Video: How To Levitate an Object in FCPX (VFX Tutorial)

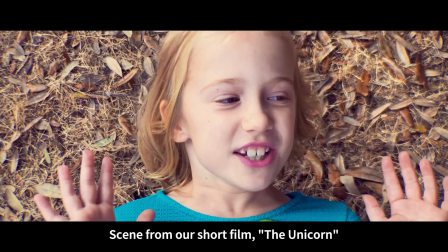(0:01) did you do that?
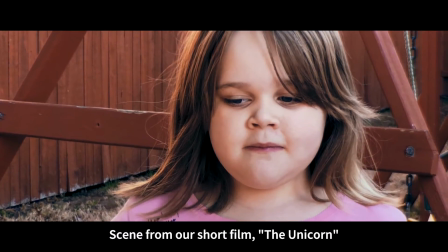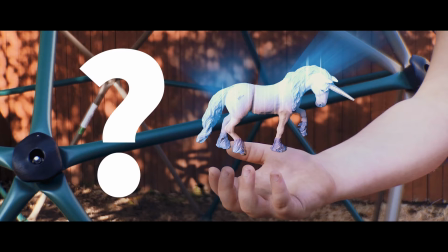(0:11)
So that is a good question. How did we do that? Let's find out.
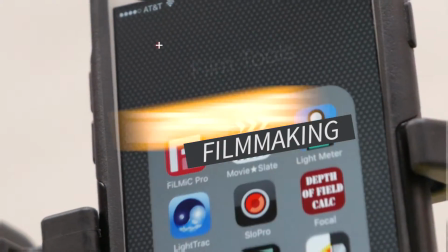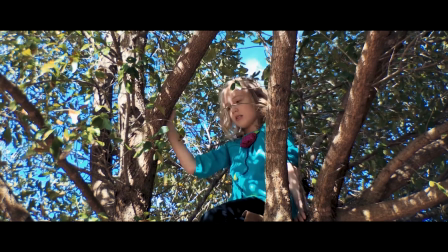(0:23)
We made this short film for the Moment Invitational recently.
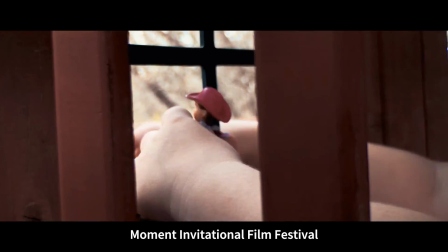(0:27)
The film did not get selected, but hey, we learned a lot, and that's what it's all about, really.
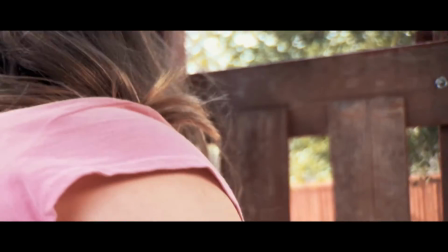(0:32)
If you haven't seen the film, link in the description or click the card here on YouTube and check it out before you watch this tutorial.
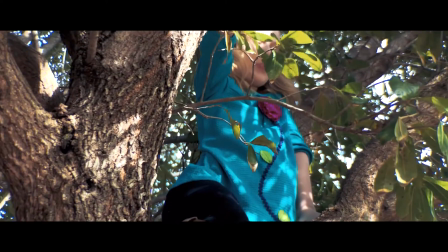(0:38)
Spoilers ahead, as they say, spoilers ahead.
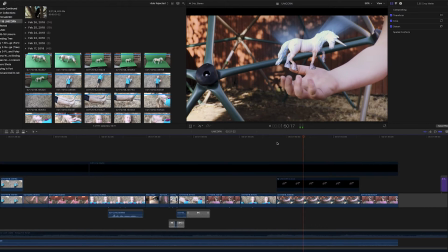(0:44)
We edited this short film in Final Cut Pro 10. We tend to like Premiere Pro better, but Final Cut definitely plays back the iPhone 4K files easier.
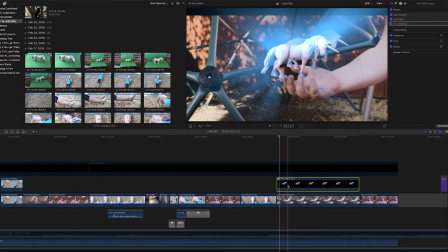(0:54)
Now, we did use Premiere on this project, and we'll get to that in a few minutes. This is indie filmmaking at its finest.
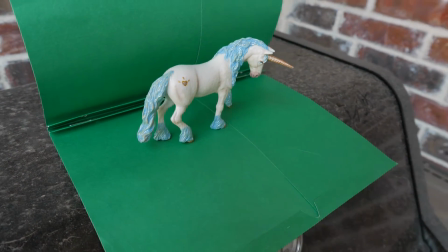(1:00)
Grabbed a green folder out of one of my kids' backpacks, put it on the grill, and instant green screen.
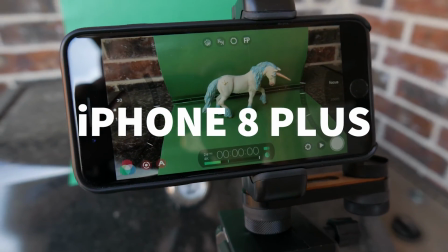(1:06)
Well, sort of anyway.
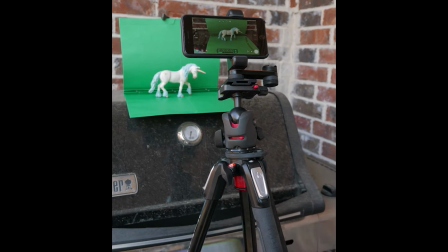(1:07)
And yes, we shot video of this even though it's a still object, because you get that video noise that's just harder to replicate in post-production.
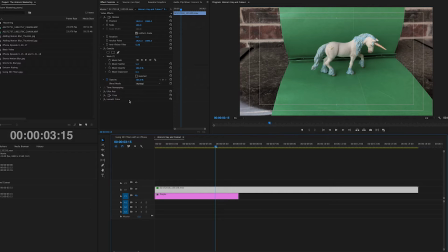(1:18)
So as mentioned, we edited this in Final Cut Pro 10, but we did some work in Premiere, and that was the keying and the cleanup of the key.
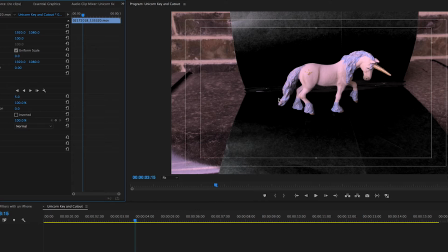(1:27)
You can see the key actually does pretty well there, although we typically would crop it first and then key it.
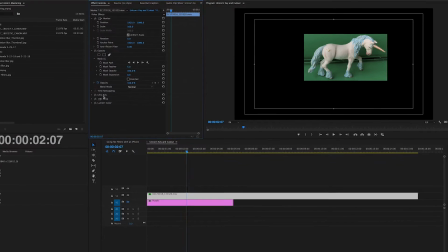(1:36)
And that's what we did. So we actually cropped it and then pulled the key. And it looks pretty good. You're thinking, wow, that keyed pretty well.
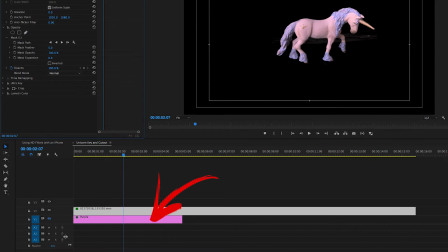(1:43)
Well, I like to put another color underneath there to show the rest of the work that you need to do.
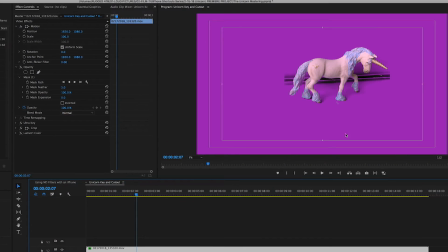(1:49)
And sure enough, there's some cleanup, but we knew there would be using a folder like that that wasn't an even green screen. So the next step is almost like Photoshop work, but we're doing it in Premiere, and that's using mask. You can see all the little dots there are individual lines that I drew around the unicorn.
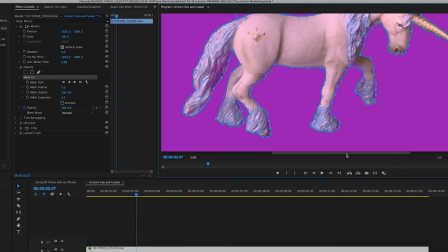(2:09)
Now, I'm not going to draw those for you here, I already did it, but you can see basically we're just cutting out the unicorn from the background to get a nice clean key.
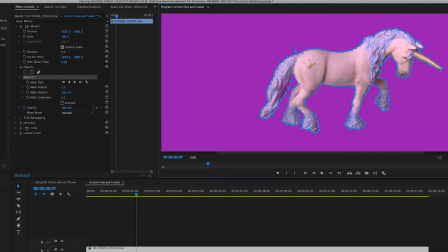(2:18)
If the green background would have been completely even, Ultra Key would have done it fine. But instead I had to draw a mask.
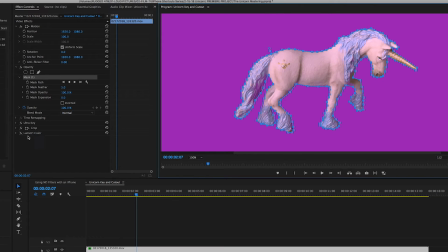(2:24)
Not a big deal because it's not a moving object. So this just took a little bit of time, but wasn't that difficult. After that, did a little bit of color correction and then exported a ProRes Quad 4.
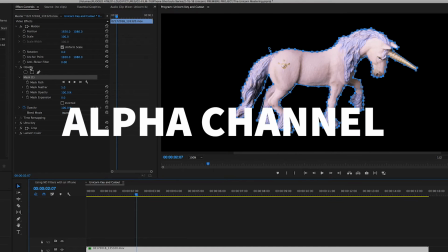(2:36)
That's a ProRes file with an alpha channel, so we could do the final composite in Final Cut Pro 10.
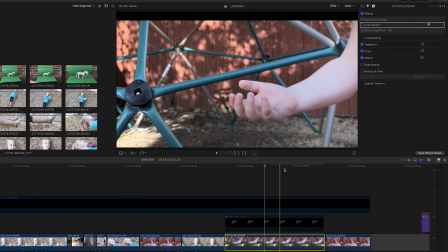(2:42)
Okay, now back in Final Cut Pro, this is the raw footage. This is the FiLMiC Pro log that we shot using a Moment Tele lens.
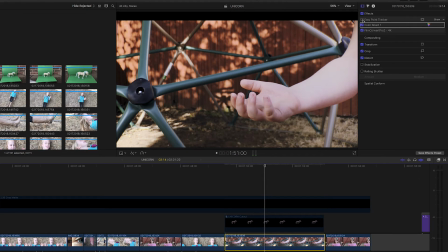(2:49)
And that's adding the color correction, adding a LUT, and then film convert. So like in Premiere, we've already built this effect, so we're actually deconstructing it.
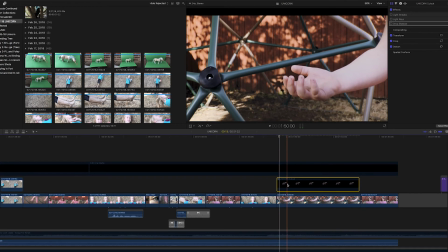(2:58)
I'm gonna turn layers on and off and effects on and off. So you can see the horse there is keyed over the video, but it's not tracked to anything.
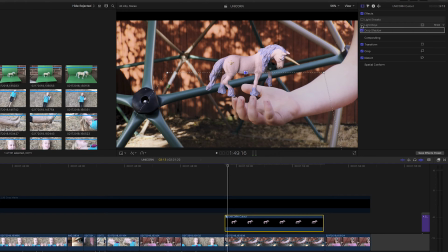(3:06)
First of all, we added the various effects to the horse. We did a drop shadow, then we added light rays and light streaks.
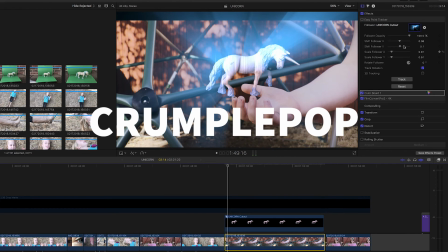(3:16)
And after that, we added the Crumplepop EasyPoint Tracker, which is a great tracker for Final Cut Pro.
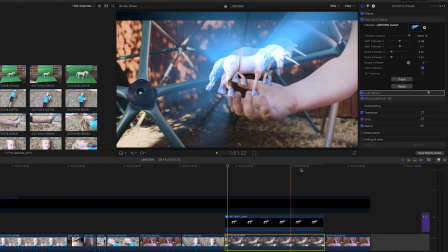(3:23)
Very easy to use and works very well, and all within Final Cut Pro 10. We already did the actual tracking.
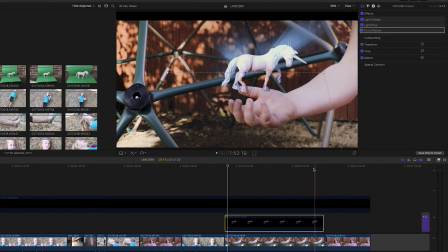(3:29)
We tracked it to her hand, so it looks like the unicorn is levitating above her hand.
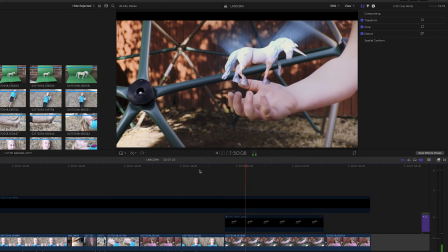(3:36)
So that is how you levitate a unicorn. We didn't have any magic potions around, so this was the next best thing. How did you do that?